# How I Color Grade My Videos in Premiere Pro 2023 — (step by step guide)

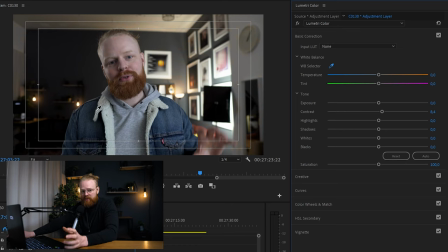(7:58)
And wherever you click, Premiere assumes that this is the white point. So you're making the white point, and you can like do the white balance correction very quickly. However, we don't really have any nice white point here, so sometimes when I film, I might lift a paper beforehand and then I click that or whatever.
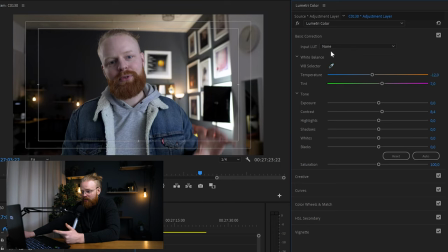(8:14)
But let's for instance say that this frame should be white, and now Premiere makes that frame white. You understand? You can see that maybe even it is a little bit orangey, but I'm going to fix that in the color wheels in a second.
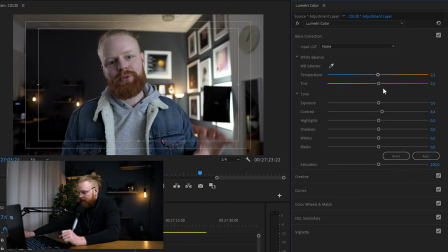(8:27)
So let's just reset this. But let's, yeah, I think it might be a little bit more magenta. Just like so. I think this is nice. And from the start to finish, we've already made the photo like this, to this photo, the footage, the video footage, I mean.
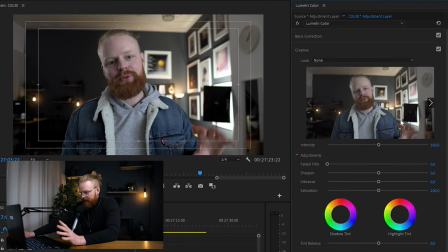(8:46)
So, okay. Now I will do the creative part. This is where you do the color grading.
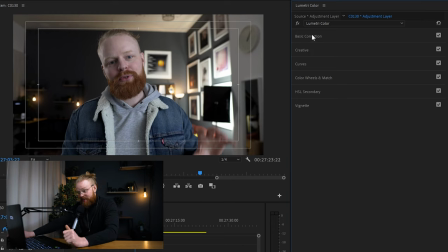(8:54)
So maybe I should have told you all, we have the basic correction, creative tab, curves, color wheels, HSL, secondary, and vignette. And this is where I work a lot. Now I like to work a lot in the curves.
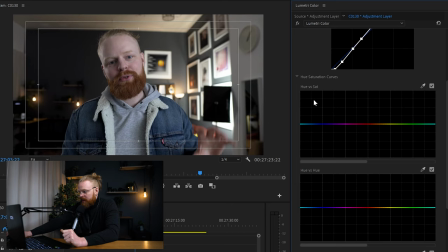(9:06)
So if you go down here and use these curves I like a whole lot. So basically here you have hue versus sat, so you can take any hue that you want and make that more saturated. I want my jacket to pop a little bit more. So you can either click here and then just click, and it's gonna find the blue tones, or you can simply just click the blue tones are here to here.
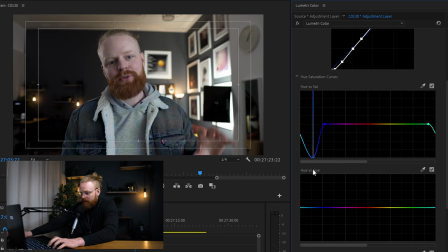(9:25)
And then you can now, you see how my jacket becomes much more, if I drag it up, it becomes super saturated. And here we take that off the saturation. I like to have the saturation just a little bit. And then I also like my skin tone, here.
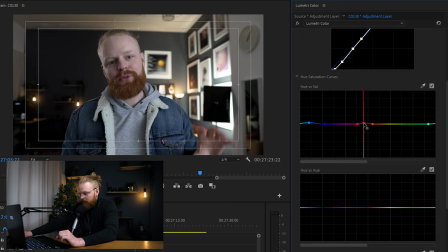(9:40)
To, you can see here, I can make myself a little bit more little bit more come to life, just like so. Now, hue versus hue, here you can change the hue of any color.
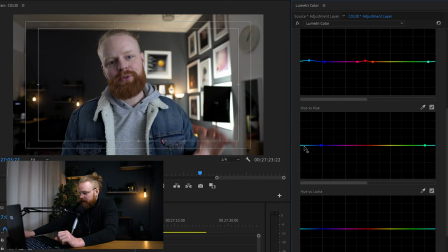(9:51)
I want my jacket to be a little bit more turquoise, so we do it like this again, and then one in the middle, and now you can see I can change the color of my jacket. Depending on how good camera you have, you can do it more or less, just before you break the footage.
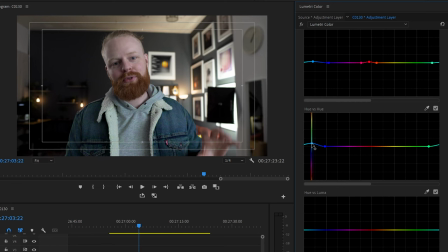(10:05)
I think on the A6400 I cannot go too heavy, or you start to break the footage, but somewhere like this I think is okay.
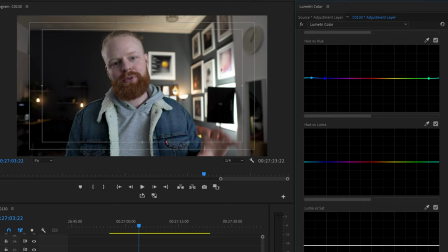(10:11)
And then the hue versus luma, I don't really touch, but then you basically can, you know, make the whatever hue that you want, increase or decrease the lumosity, do you say that?
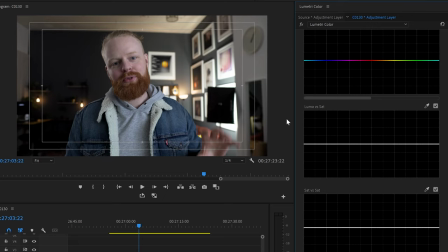(10:21)
The luma, the brightness of it. And luma versus sat, here I like to make one of these and one of these. So basically what I'm doing, this is the brightest part and this is the darkest part
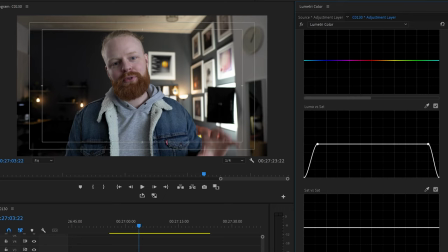(10:34)
of the footage, and I'm taking away the color on the darkest part and the brightest part, making them true blacks and true darks. And I think this is very subtle, you don't really notice it, but it makes sure that you don't, like, the blacks aren't, don't have, like, the total blacks aren't a little bit bluish or something like that. They are true blacks and true whites, and I think this is really a little tip that enhances, like, this subtlety makes it a big difference.
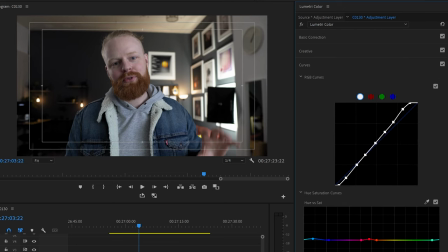(11:05)
Okay, now we are, I like this so far. I might go back, like, as with everything, I go back and forth, but I think for now this is starting to look pretty good.
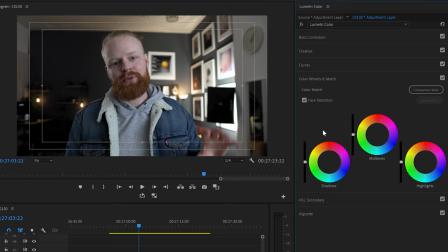(11:16)
I would like to go down to the color wheels, and here you see, so what these are, basically, they might look a little bit intimidating in the beginning. They're not. They're very simple to use and extremely fun. Very fun tools.
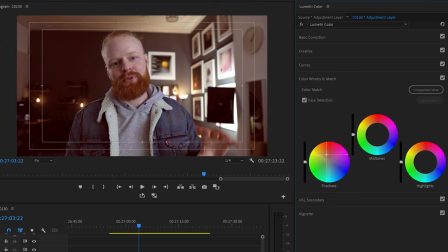(11:30)
So basically here, you can take the shadows and you can push whatever color that you want within the shadows by basically, you know, clicking on it like this and then dragging. The further you drag down, the like more shadows you have. Shadows. The more color you're pushing in the shadows, and then the more colors, like, you understand what I'm saying.
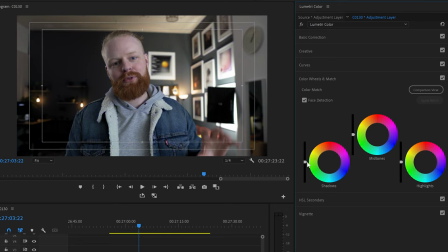(11:48)
Double click and you reset. And on here, you can also mess with the you know, the brightness of the shadows.
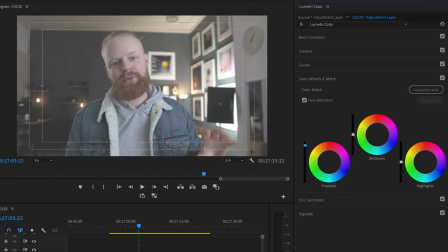(11:55)
So if you drag this up, you can increase the brightness of the shadows, or if you drag it down, you're making them darker, okay?